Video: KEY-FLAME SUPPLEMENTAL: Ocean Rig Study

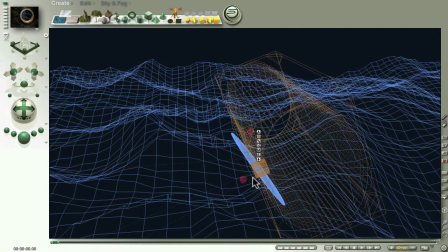The bobbing up and down of the hull is looped. The stone oscillation that goes, it just sort of wiggles around on the spot quite a bit, is looped. Even the movement of the geometry of the mesh and the movement of the mesh is looped.
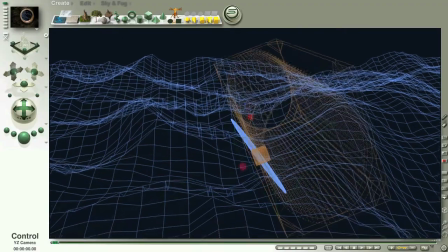And here's one of the highlights I like about modeling,
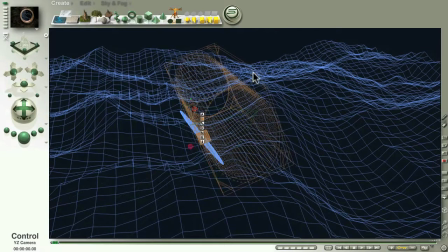and that is the detail of the model is really centered in the hull, and I want to keep that stationary. So what happened is I just made the C move. So as you see this model move, here it is in its third body perspective, the hull is actually just moving on the spot.
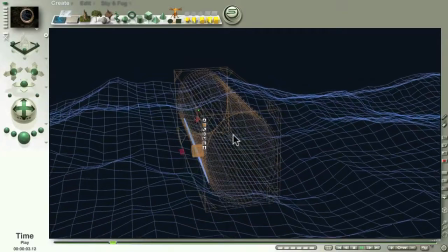It's just rotating basically. This gives you the illusion that the sea is rolling underneath the hull. So it's not moving. The sea itself is actually moving. It's going to the left, it's going to the right, it's going all over the place. And the reason why I do this is because it's easier to see what is actually going on in my central model.
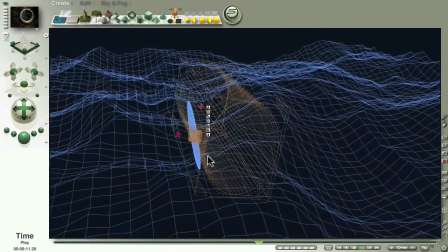You can maybe just barely make out the large pyramid of the camera going in,
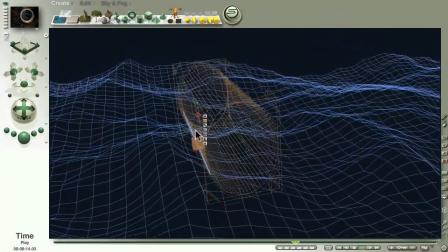going out, moving around and tracking this ball that's floating around in the hub.
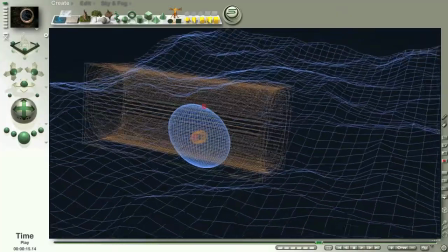Let's just move this around a bit, get a different view here. And come a bit closer.
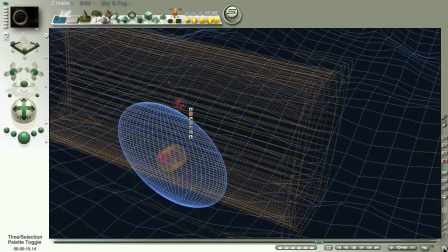Right, actually what I might do, let's see if I can try this quickly. I'll try soloing the camera. Select the camera, and I'll select porthole. Where's the porthole? Here it is. I'll try soloing that. Oh, that cuts down quite a bit.
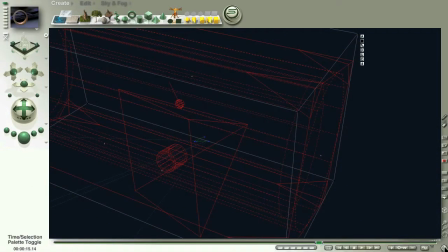Good. So if I was to play this, oops, come on, here we go. You can really see all the mechanics of the movement. There's your light swinging back and forward. The camera, you see the blue tracking dots, or the movement dots just here for the camera.
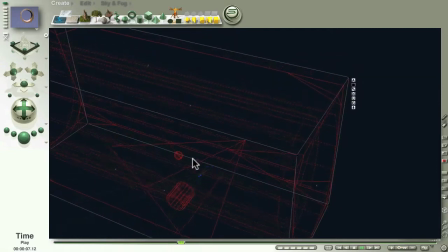It's just moving in and out, wobbling around, and it's tracking the ball, which I haven't selected, which is why you're not seeing it, but the ball is just hovering around about here. So it just makes it very easy to not get lost on where
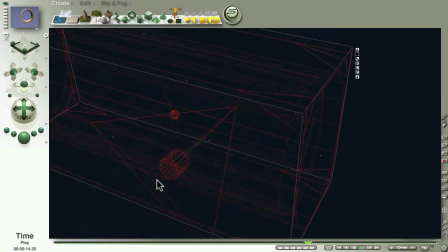your model is in a movement by essentially moving the world rather than your model.
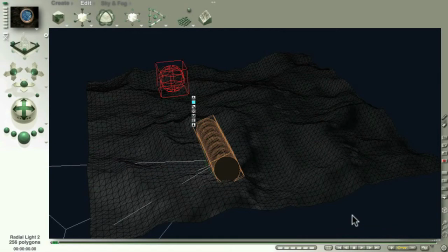Okay, so here's another view, a little director view of the entire model in action. It goes for about 24 seconds, I think, and you can see that the geometry of the sea is changing, although you don't really notice it. And the reason why you don't notice it in the final animation is because everything is moving.
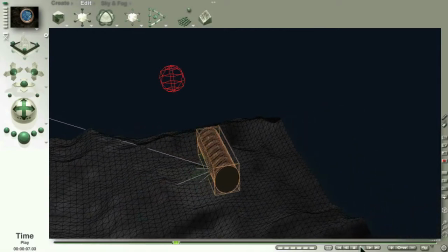The camera is moving relative to the hull. The stone, which is hidden, is positioning the camera to keep the head moving, if you like, the point of view moving as it goes through the porthole. Of course, the port itself, or the ship itself,
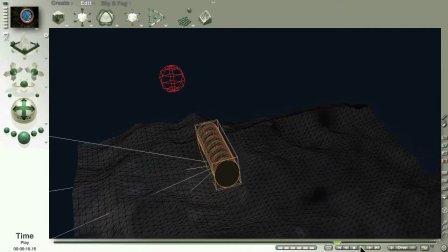is rolling. The lightning flashes, which is what this large ball is solely trying to do. I think it goes off when the position gets to around about here-ish.
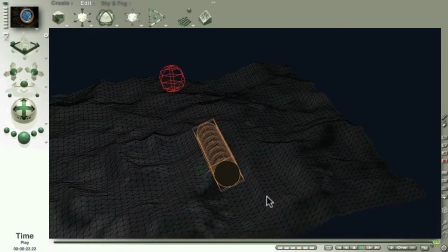The light, the swinging light inside the cabin, is also going left and right, just to keep the shadows within the compartment moving.
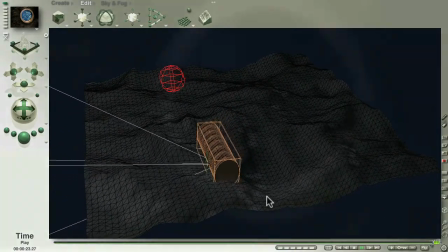And all of it is trying to combine together to give it a very live,
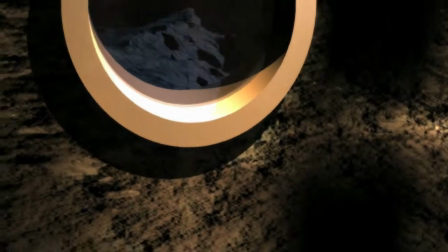uncontrolled movement, because part of the story that I'm trying to tell here is that this is an uncomfortable journey.
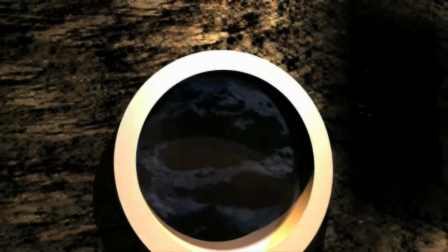The person looking out through the porthole is dazed, confused.
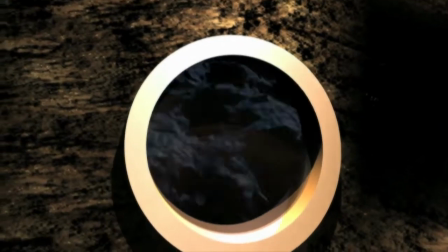Their only connection with the outside world is through this minuscule portal on a landscape they've never seen before.
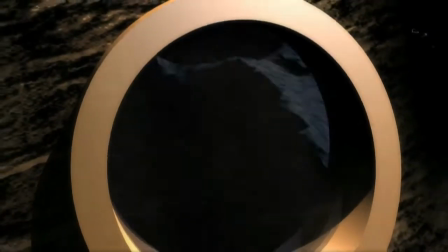It's uncomfortable, it's painful, and no one should ever have to go through this.